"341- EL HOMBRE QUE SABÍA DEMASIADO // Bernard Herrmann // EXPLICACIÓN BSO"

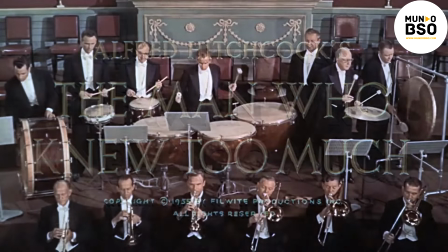0:10 The Man Who Knew Too Much,
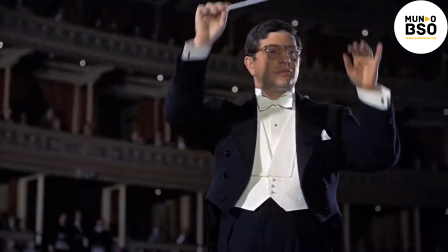0:12 El Hombre Que Sabía Demasiado fue la segunda película en la que Bernard Herrmann que aparece dirigiendo la orquesta en la secuencia final trabajó con Alfred
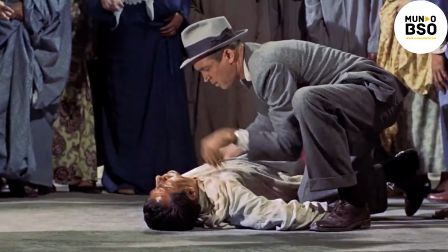0:20 Hitchcock la película de 1956 es un remake del filme que el propio
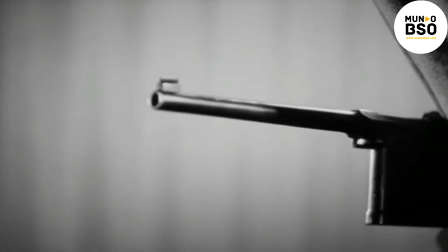0:24 Hitchcock dirigió en 1934 donde aparecía la cantata Storm Klaus
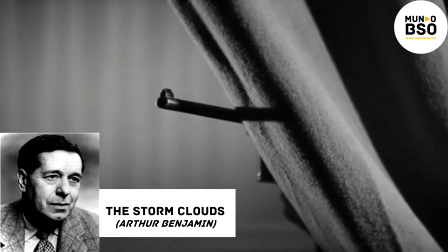0:29 de Arthur Benjamin que fue compuesta expresamente para esta escena
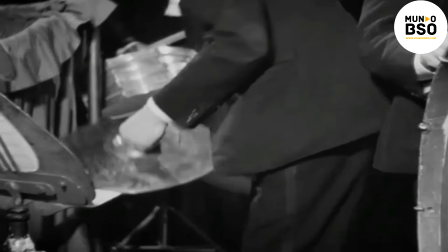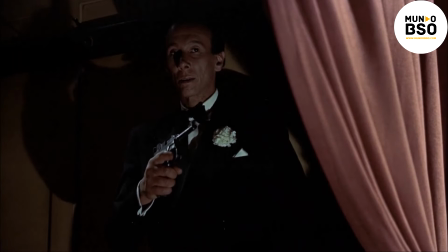0:42 y que Hitchcock volvió a emplear en su nueva versión.
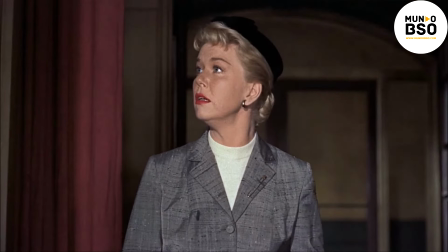0:49 Es el clímax argumental y dramático del filme,
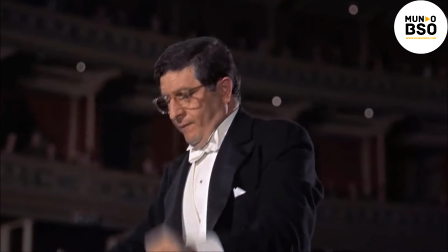0:52 su momento más importante y su protagonismo es tal que Bernard Herrmann no podía ni debía de ninguna manera hacerle sombra.
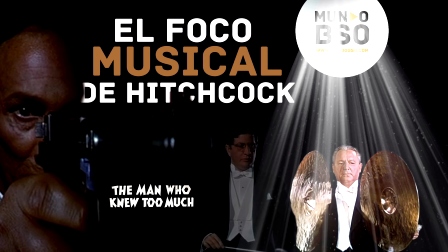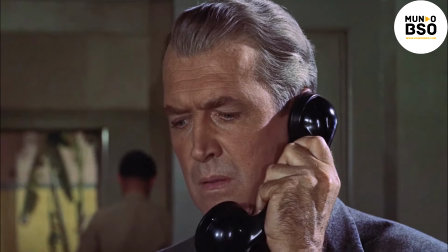1:05 Y sin embargo, aunque mucho menos visible, deliberadamente Bernard Herrmann aportó su propia luz, de modo muy evidente en la intensa obertura del tema inicial.
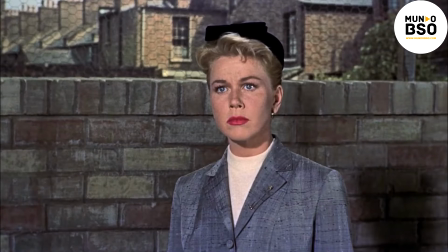1:19 Y mucho más sutilmente en el resto de su participación.
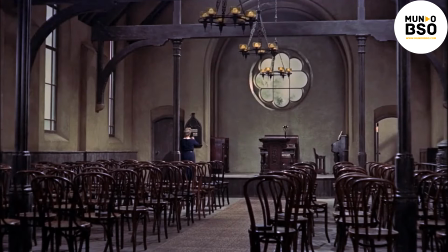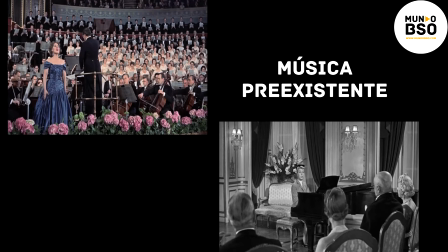1:28 La banda sonora tiene música preexistente, la cantante de Benjamin
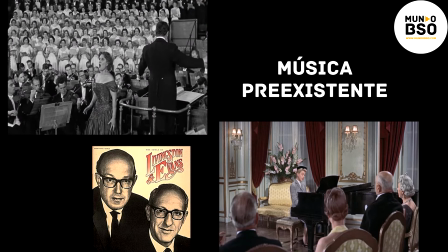1:33 y dos canciones de Jay Livingstone y Ray Evans, siendo ¿Qué será? será la más importante.
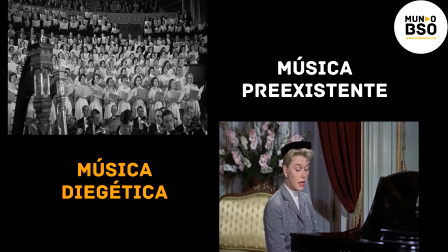1:41 Estos temas preexistentes son diegéticos, se tocan y se escuchan por los personajes.
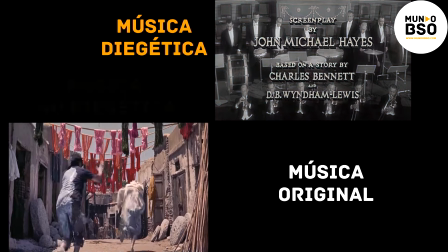1:46 De la aportación de Herman, solo el tema inicial es diegético, el resto no lo es, algo que resulta de mucha relevancia.
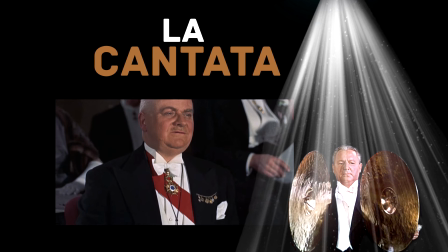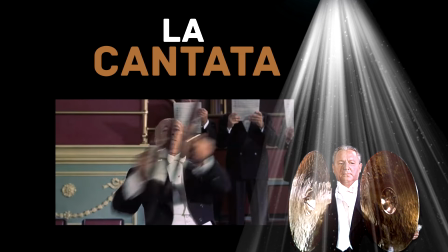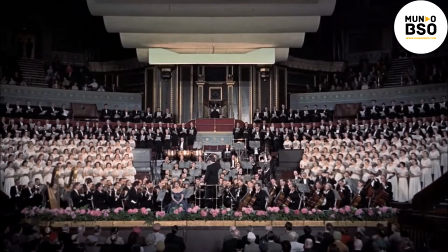2:03 Es el clímax de la película, su momento más importante y naturalmente la cantata es la absoluta protagonista.
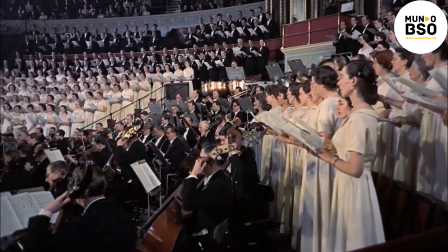2:10 Toda la escena en el Albert Hall es un ejemplo de maestría en tempo y en montaje.
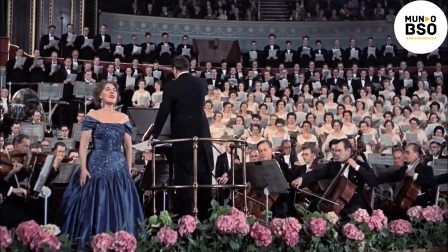2:15 Son nueve minutos donde magistralmente se unen la apabollante solemnidad y belleza de la música con la tensión creciente por la proximidad del atentado,
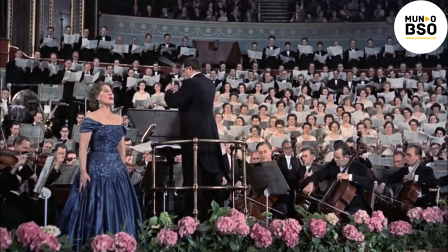2:24 logrando que la audiencia que ve la película sea incapaz de disfrutar de la música como la audiencia del Albert Hall.
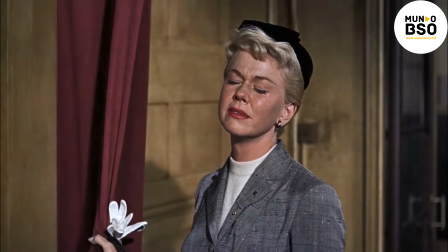2:30 Hitchcock pone dos focos de atención principales. la reacción de ella que es la única que puede evitar el atentado y el momento de los cimbales
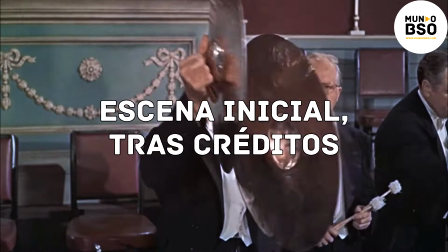2:38 al principio del filme Hitchcock ya avisa y da información
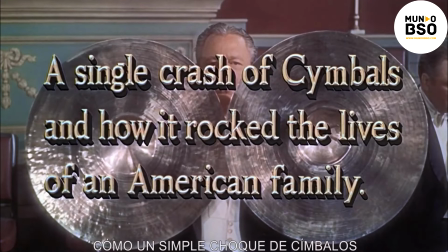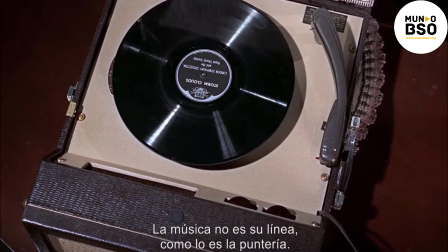2:49 más adentrados en el metraje un personaje informa a otro y es también un nuevo aviso e información a la audiencia
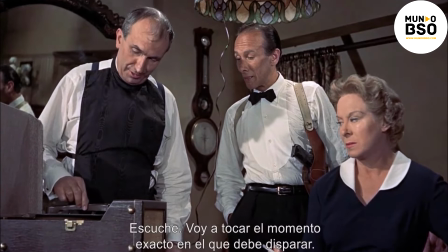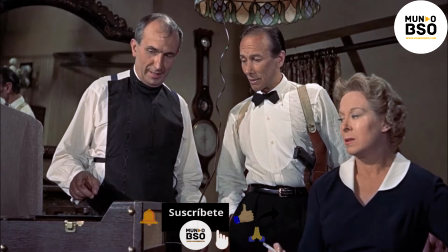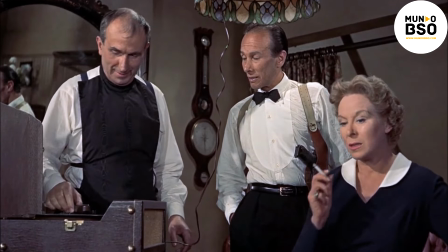3:11 y hay un tercero
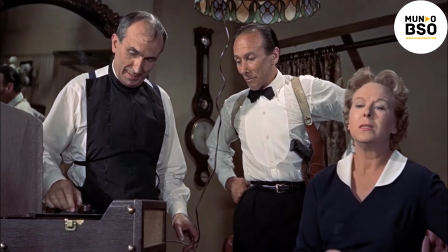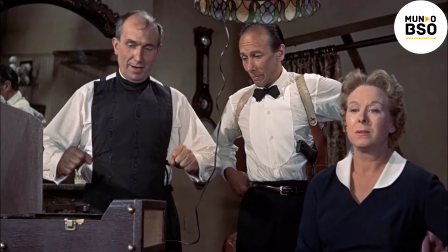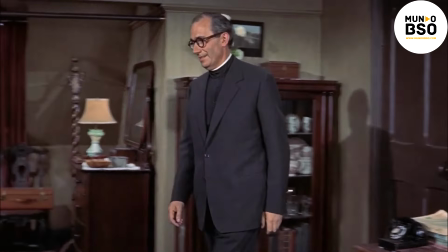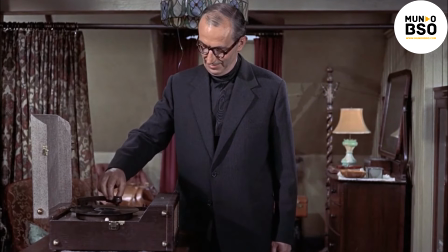3:32 Y un cuarto, por si alguien se hubiera despistado.
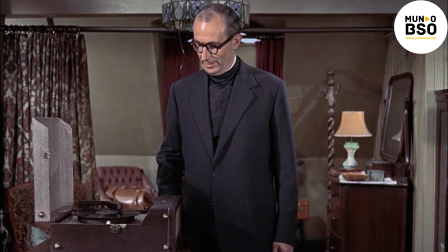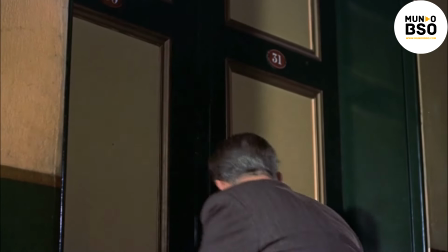3:42 Estas cuatro indicaciones sirven para que durante nueve minutos se esté esperando la llegada del momento anunciado, una lección de cine.
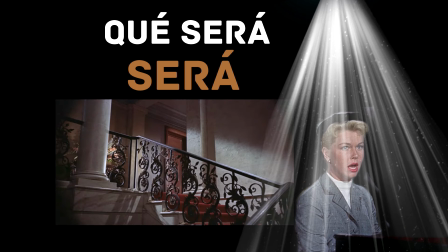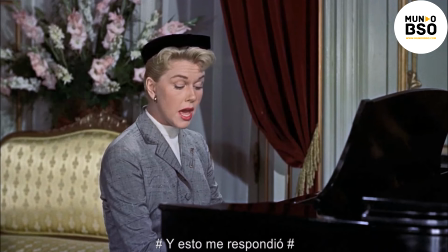4:03 Se hace lo mismo con el segundo foco climático, el de la resolución,
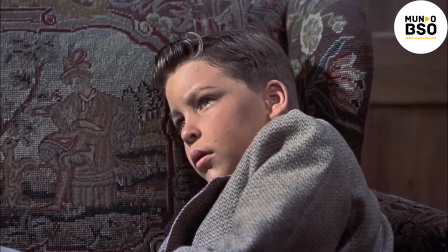4:08 cuando en la embajada la madre canta a viva voz para lograr que su hijo la oiga mientras el padre va en su busca.
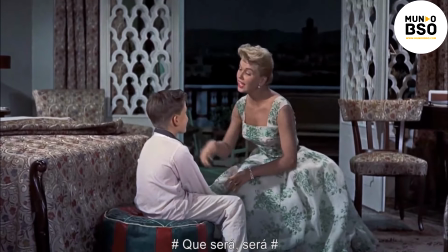4:14 La importancia de esta canción y de la vinculación que madre e hijo tienen con ella se ha explicado al principio de la película.